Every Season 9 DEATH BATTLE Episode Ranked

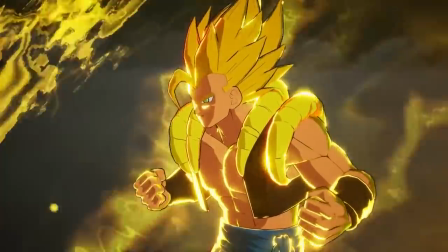4:09 The only bit of banter is the variety line, which just annoyed me given what episode it's a part of.
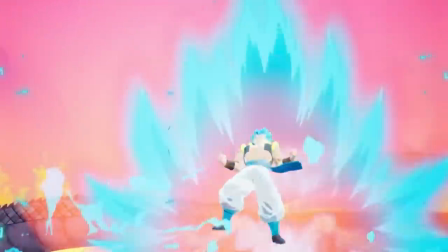4:14 Then Gojita goes blue later anyway, despite the analysis claiming that both forms are equal. That's so awesome.
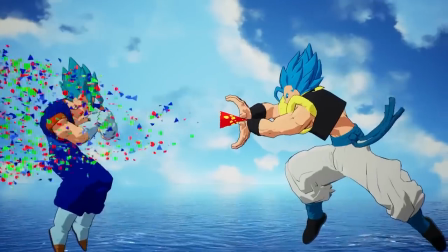4:20 The rest of the stuff in the animation that sticks out to me doesn't do so in a positive way.
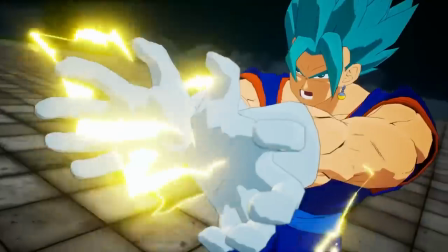4:24 The Big Bang Kamehameha vs Final Kamehameha should have been an awesome beam struggle, but instead they fire them out like Star Wars blaster shots.
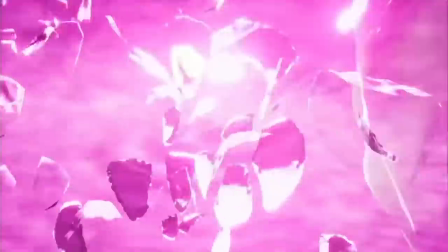4:32 The reality breaks are cool in concept, but after what we got in Hulk vs Broly, it's hard not to feel underwhelmed by the fade to white teleporting between locations.
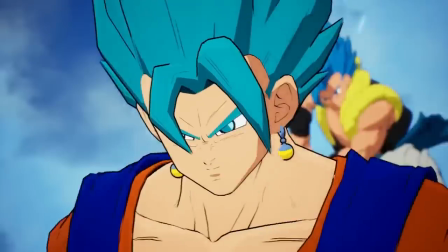4:40 The Bluff Kamehameha could have potentially been really funny, but they missed the entire point of what made the joke work in GT.
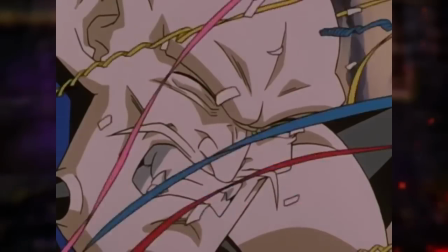4:46 That was funny because of the huge build up to the anti-climax where Omega Shenron is shitting himself in fear.
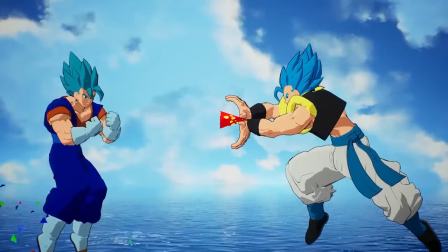4:52 Here they rush through it in like 2 seconds and Vegito barely reacts. The DBX managed to do this joke better.
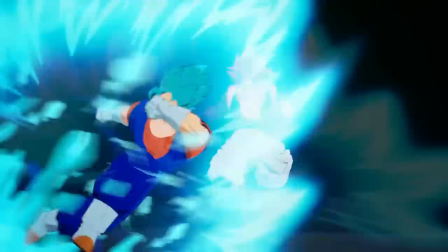4:58 I'm sorry, I just can't get into this one. I might have been more of a fan if it was Gogeta vs Omnimon.
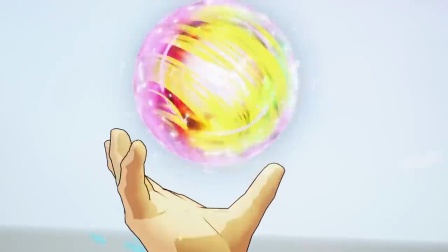5:03 Then you can have some interesting stuff happen with different toolkits bouncing off each other. Hell, even a greater size difference than any other episode to make it stand out a bit.
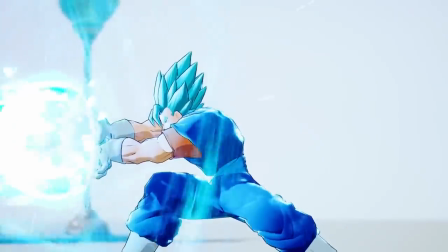5:10 And that's what really gets me here. This episode doesn't stand out as mid-season filler, let alone the finale.
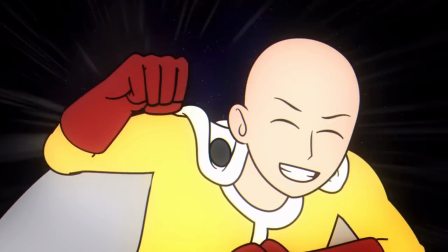5:16 I didn't need it to live up to Saitama vs Popeye because that's not a fair expectation. But every other finale has something to help it feel more special than other episodes.
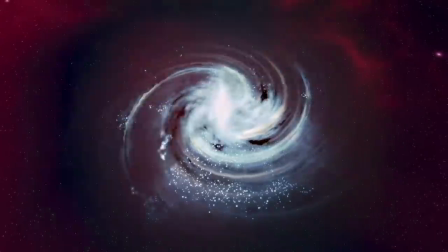5:25 An experimental style, an increasing cosmic scale or run time, an ending with a feeling of finality to it.
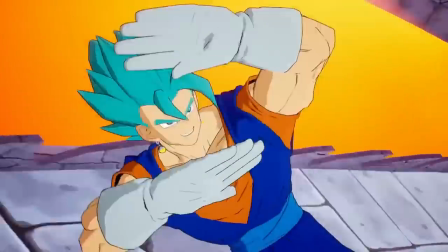5:31 Or even all of the above. This one doesn't have any of that. I'm not going to act like it's without its positives, I still think it's a competently put together episode.
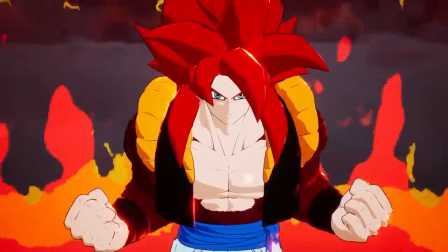5:39 The effects are nice, hell the entire animation is up to the same visual standard that the rest of season 9 set, even if I think the models are a little too shiny in some shots.
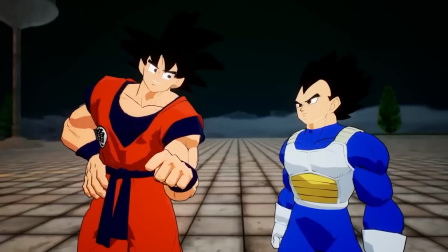5:47 There are a couple cool shots here and there, I like the short joke and fist bump like I said before, and the voice acting's pretty good.
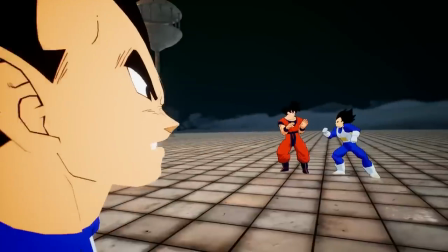5:53 Michael Kovac definitely fits Zamasu better than Goku himself, but I think he and Lani did a great job with the lines and especially the screams.
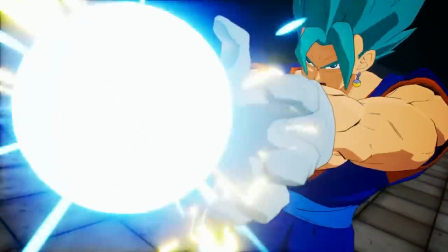6:01 The novelty of finally getting to hear Lani's Vegeta as part of a fusion was also nice. And then the analysis, I like… the final line in each rundown?
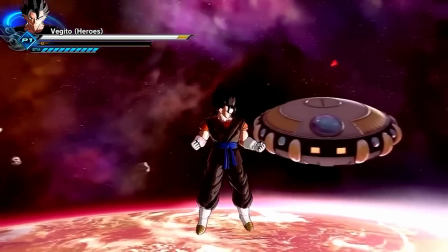6:09 Okay yeah, there is not much for me to get out of this. I like the stuff I just mentioned, but nothing wowed me or anything.
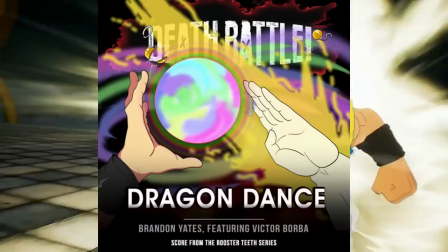6:15 Well, that is, other than the music. Good god, I adore Dragon Dance.
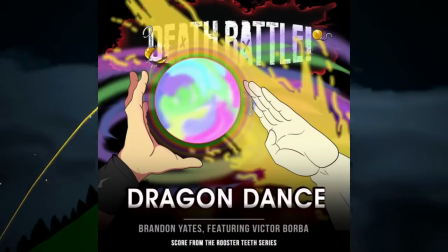6:20 Maybe one of my top 5 favourite custom tracks of the season.
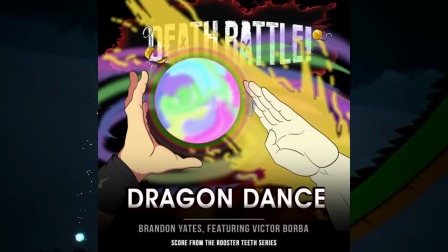6:23 And the most controversial take that I have as a positive takeaway from this entire experience is that I like it a little more than Princess of Pride and Hedja Tomorrow.
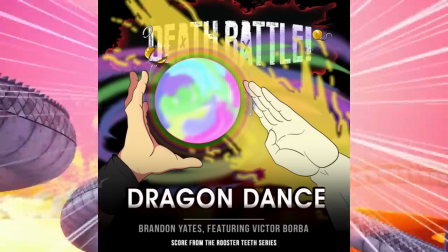6:30 The vocals are on point, the instrumental is fire, the lyrics fit perfectly,
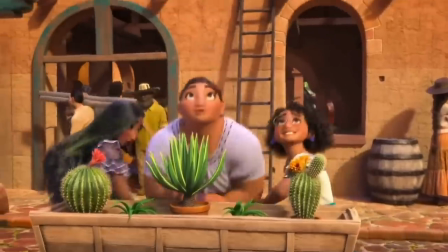6:34 and also one of my favourite things a song in a series can do is working parts of previous songs, and this one does that amazingly with Princess of Pride and Alive.
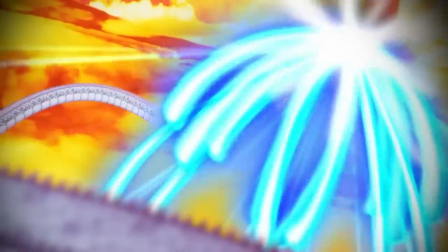6:41 That's such an amazing way to call back to those songs, and even though I'll only ever revisit the song instead of the episode,
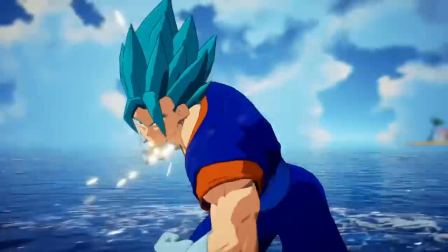6:47 the animation does actually add something of value to it by distorting it when they go into the time chamber,
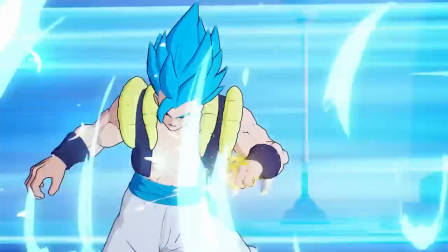6:51 then emphasising the chala head chalas at the end which were too quiet for me to make out in the song's standalone release.
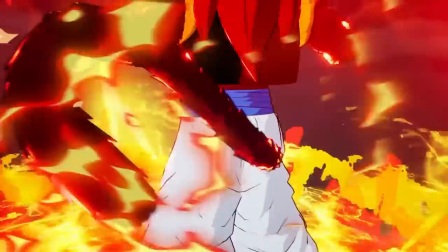6:57 What a delight of a song. Buried underneath an episode I otherwise got very little out of.
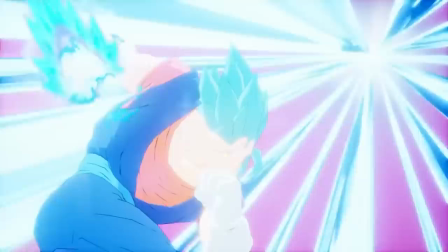7:02 I guess you could call it some kind of buried delight. Unfortunate that the season ended on such a flaccid note for me, but it worked for a lot of other people and I'm glad about that.
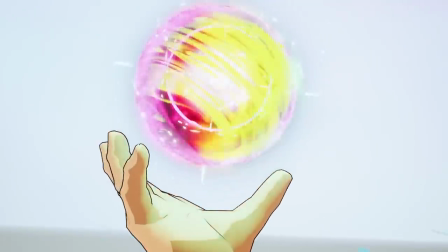7:11 Please continue to enjoy the episode if you've been doing so already.
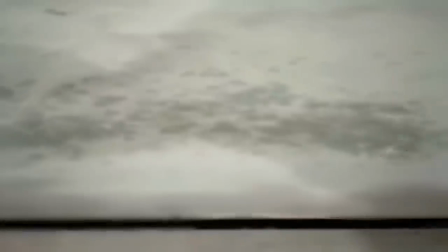7:14 Do not flip your opinion on a dime to match a rando on the internet who hardly has a clue what he's talking about, please, I am begging you.
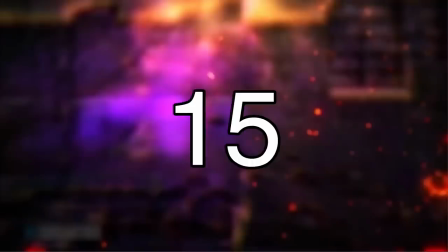7:20 What is going on? Cut back to me. What the hell is with this pacing?
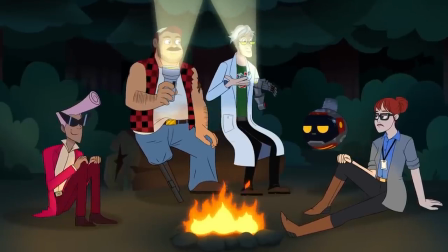7:25 I was hoping Jason vs Michael would grow on me more after all this time, but my opinion on it is pretty much unchanged from before.
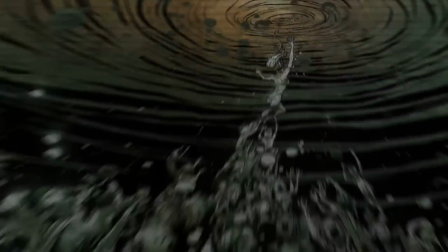7:32 I still can't say that I like this one. None of that is the fault of the analysis, that's just as good as I remember.
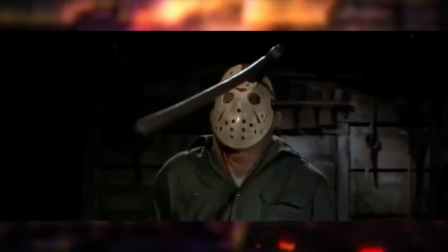7:38 I love the unique tone that it goes for.
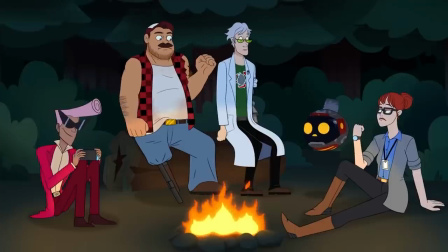7:40 It treats it like the hosts are telling campfire stories, which I think excuses the vague versus stuff since that adds to the unsettling nature of these kinds of tales.
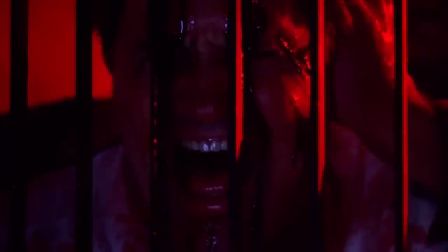7:47 The teleportation debate is still fun, the cutaways are some of the best this season, and I especially love how they talk about Michael being an embodiment of pure evil who does things with no rhyme or reason.
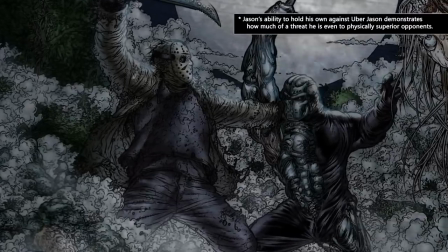7:56 He just is. This is such a fun analysis. The fight though, I'm sorry this does nothing for me.
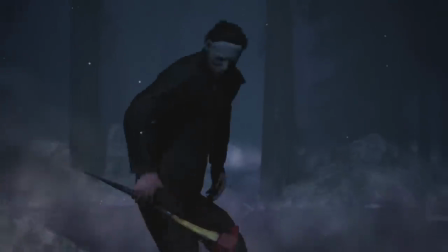8:04 I'm not gonna rag on Devil Artemis because for one, I think what he did as a one-man show under his life conditions at the time is very impressive.